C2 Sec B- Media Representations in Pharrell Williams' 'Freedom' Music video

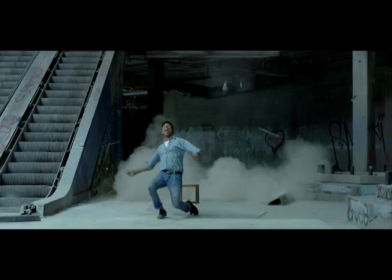There later follows a shot of Williams standing amongst a rundown shopping mall.
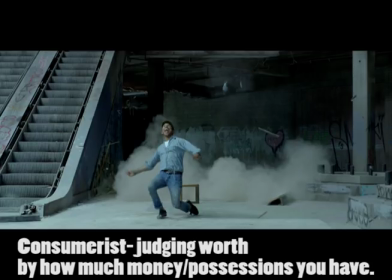It could be implied that Williams is making a criticism of consumerist culture, i.e. the focus put upon the importance of possessions and money in society. He, after all, is saying freedom within this setting.
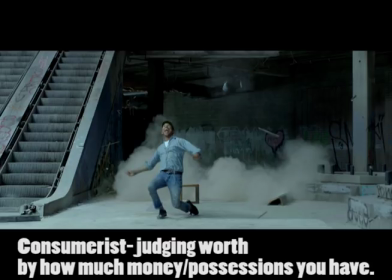There is also an interesting shot of oppression later on in the video, which acts as a dramatic counterpoint to the representations of freedom in the music video.
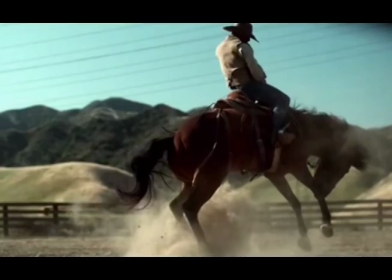One such shot is a slow motion shot of a man on a bucking horse. The implication is that the man is oppressing the horse, whom is resisting being controlled by the man.
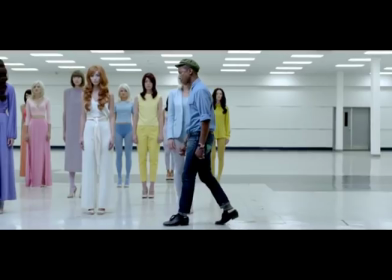Williams is then seen walking by a line of robotic and expressionless models, and it now seems as if Williams is turning his critical eye on the fashion industry.
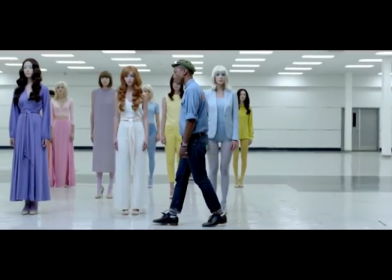The visual implication is that none of the models have freedom, because they are told what to wear and how to behave.
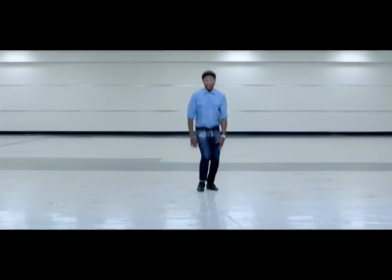The later shots of the cheetah chasing antelope in the desert is represented as another example of freedom within the animal kingdom,
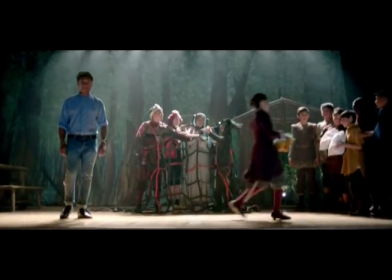in much the same way as Williams used birds to represent the same thing earlier in the video.
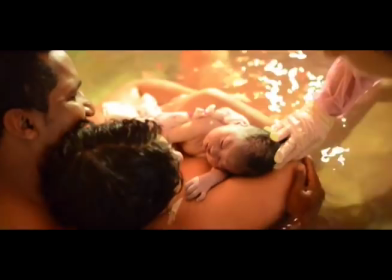Indeed, all animals represented in the video are represented as free,
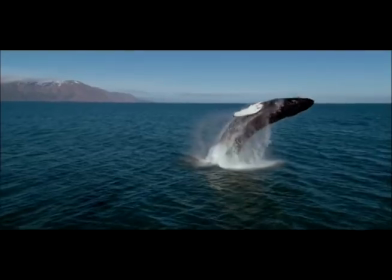in juxtaposition to the representations of humans as enslaved throughout the video.
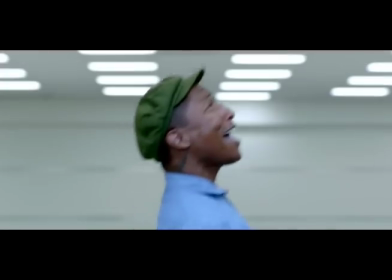This further underlines the point Williams is making in terms of how we humans enforce slavery on ourselves as well as each other as a species.
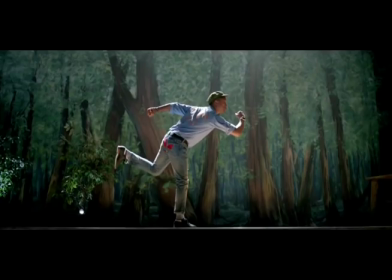It cuts to Williams again mimicking the physical movements of the antelope, just as he did with Ali earlier, and the sense of flattery through imitation appears to be evident. He relates to the antelope as another oppressed animal whom he feels sorry for and hopes will gain freedom,
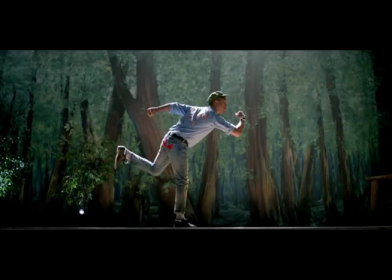as indicated in his line, "Run antelope," as he mimics their running posture.
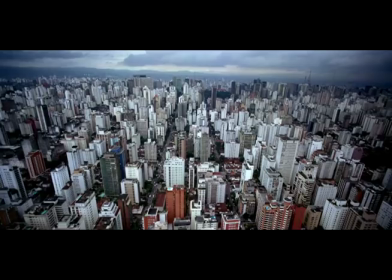There is further dramatic contrast when a shot of the city is juxtaposed with a shot of a waterfall,
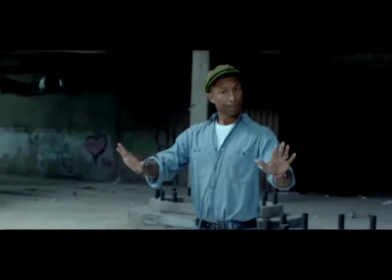the implication being that the waterfall represents freedom as it is moving freely, whilst the still foreboding city isn't free.
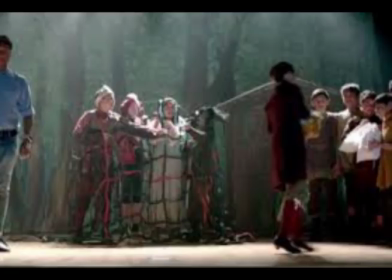There is a more literal representation of imprisonment later on when William stands on a stage showing a school play with characters trapped in a net. The metaphor is made obvious when the shot is juxtaposed with a shot of a child labourer somewhere in the third world.
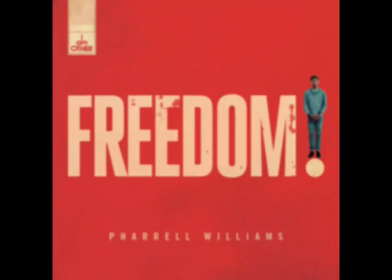In other words, innocent children are trapped by the slavery of greed in modern society.
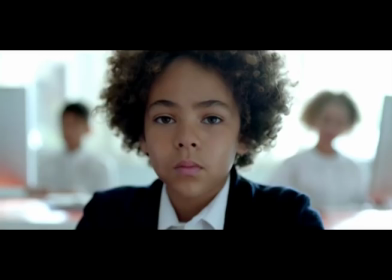It then cuts to a shot of a young black boy, which perhaps suggests that the education system in so-called developed countries is a form of slavery too, in that it demands conformity in order to mould the future workforce in a capitalist society.
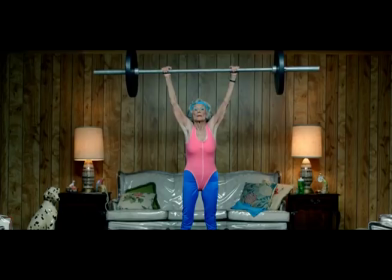There is also an interesting representation of age too, where an old woman is seen lifting weights. It is interesting because Williams represents old age against the stereotype found in the media wherein old people are generally represented as weak and feeble.
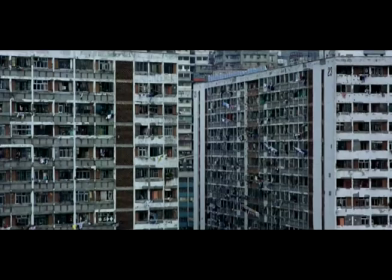So it can truly be said that Williams has put a lot of thought into a massive range of representations of people,
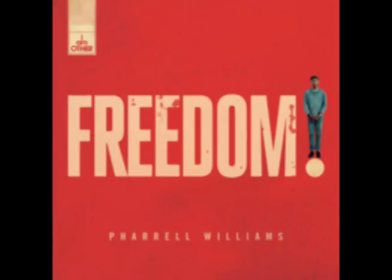places, events and issues within this video.
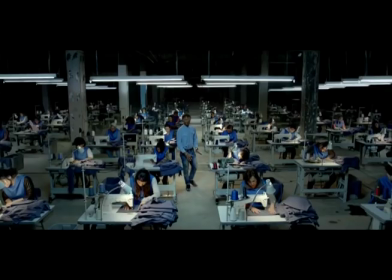Williams is later seen standing amongst a sweatshop, a term given for low-paid workers whom do mindless repetitive jobs for little pay. And the implication again is that this is a visual metaphor of Williams standing with, i.e. supporting, these people.
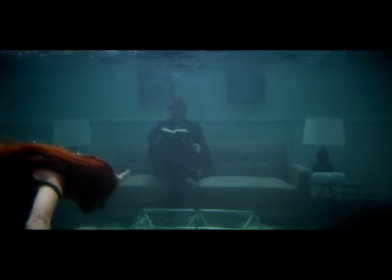Towards the end of the video there are weird and surreal representations of freedom, such as a shot of the mermaid swimming by a man reading underwater.
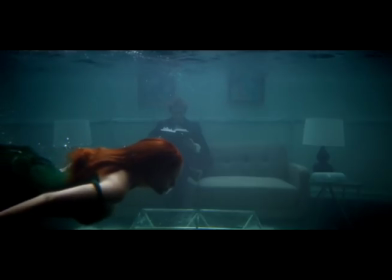The meaning perhaps is that both the man and the mermaid are free because they are doing exactly what they want, regardless of how odd what they want to do might seem to others.
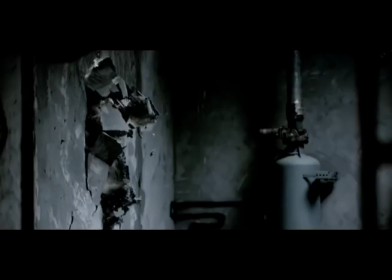A shot of a woman running through a wall, however, is perhaps the most dramatic visual metaphor in the video,
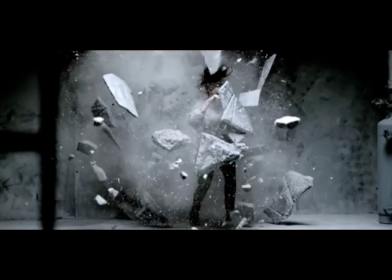i.e. the metaphor being the breaking through difficult barriers.
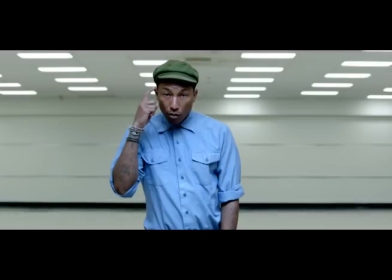The last shot of the music video is of Williams pointing to his head while saying freedom. This cleverly refers to the freedom of the mind, the freedom of thought, perhaps the most important freedom of all because, as the famous saying goes, I think, therefore I am. With our thoughts, we make the world. And that's it. Boom.